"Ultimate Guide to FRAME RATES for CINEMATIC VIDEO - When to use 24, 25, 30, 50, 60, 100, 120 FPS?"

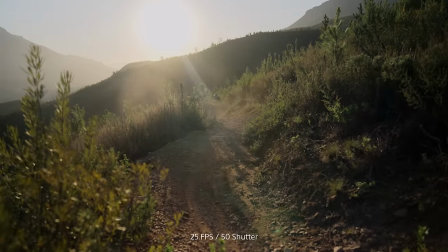All the shots are in 25 frames per second and then I suddenly cut to a slow-mo shot and immediately it has a more powerful effect.
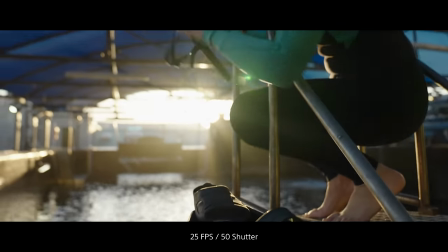In my film about the sea turtles I have the sequence where Talita is getting ready for a dive and the moment she
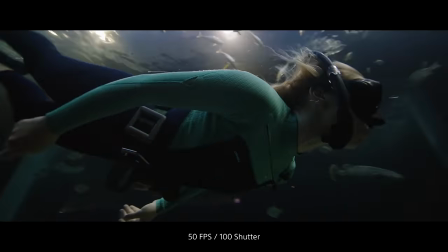jumps into the water I switch over to 50 frames per second because she's entering an underwater world.
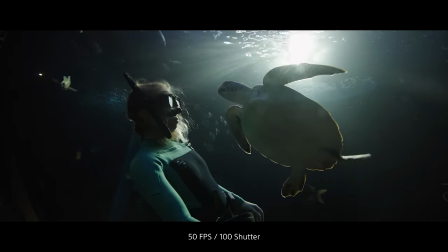This is exactly what slow motion does. It takes you into another world. An almost surreal experience showing things in a surreal way.
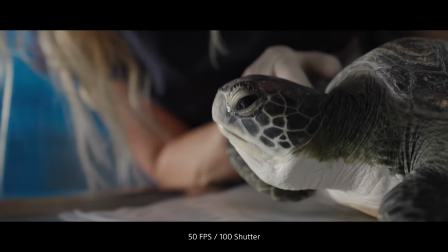Since most people only have access to 60 and 120 frames per second, I'm only going to focus on them as I rarely shoot anything over this frame rate.
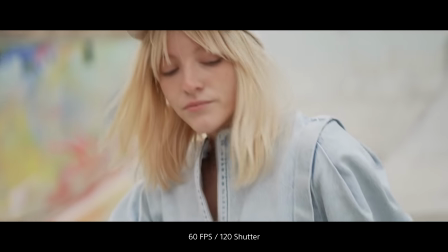Let's start with 60.
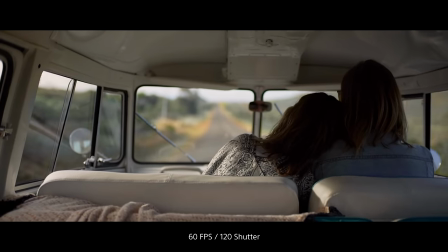I use 60p wherever I want to portray an important moment or where I'm only cutting to music, like when I'm shooting fashion or faster moving objects.
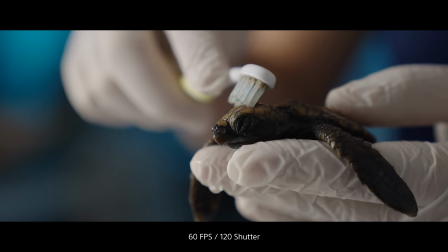This is the frame rate I use the most when shooting slow motion because it's not too slow and not too fast for a lot of human movements.
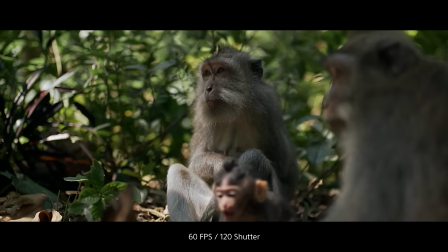50 or 60p can immediately make certain movements feel more cinematic like a
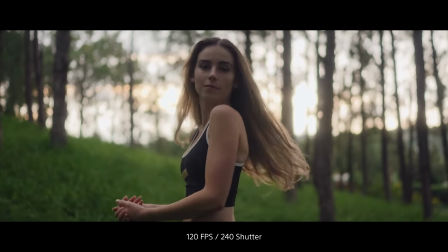head turning or hair flipping the moment you go up to 120 frames per second it
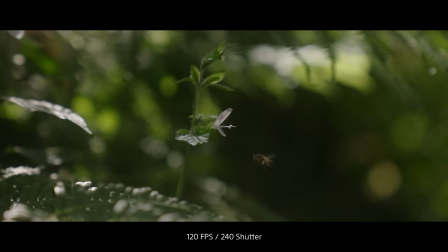has to be motivated i use this for movements that feel too fast in real time
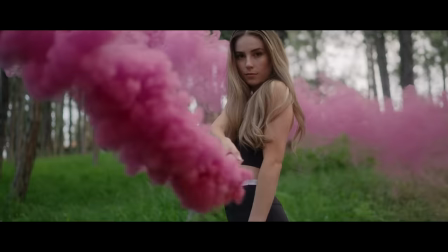here i'm referring to elements like water smoke snow sand
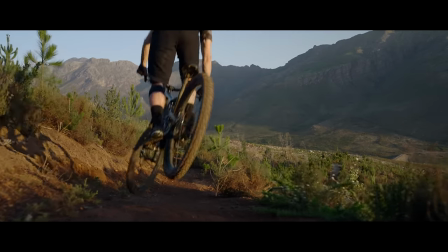lighting a fire or any kind of movement that passes my frame too quickly that means i'm more inclined to shoot close up at 120 or
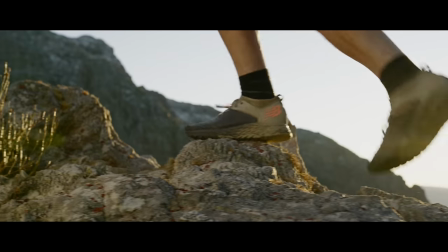60 because at normal speed it will pass my frame too quickly unless
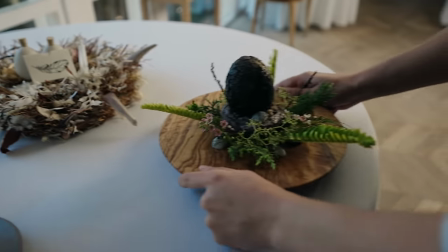i'm going for a very fast-paced edit which leads me to my next question what
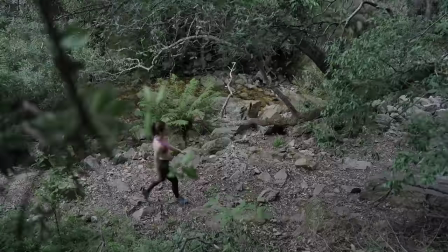is the pace of your film last but not least the pace of your film should also determine the frame rate you choose if you want an all
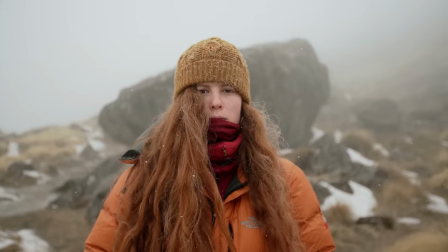slow-mo video you better have a script or the right music to complement it if you're going for fast cuts having slow-mo shots are sometimes
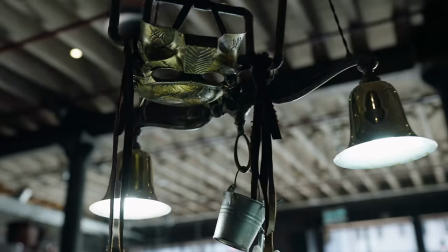too slow to show an entire movement and that can be super frustrating to watch and even more frustrating to edit so what frame rate should you shoot in
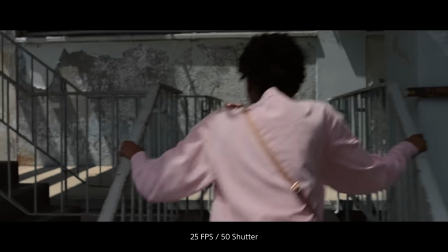all of them personally i still use 25 frames per second for about 80 to 90 percent of my projects with the occasional slow-mo to
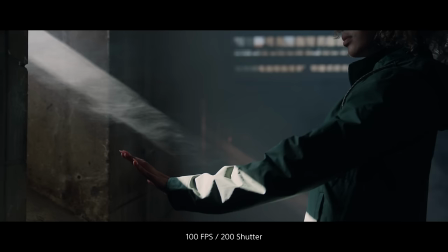create a moment but sticking to the shutter rule is crucial here so i highly recommend you invest in the nd filter if you like this video please be so kind to leave a like and if you have any questions drop it in the comments below and i'll do my best to answer. Thanks so much for watching and I'll see you on the next one.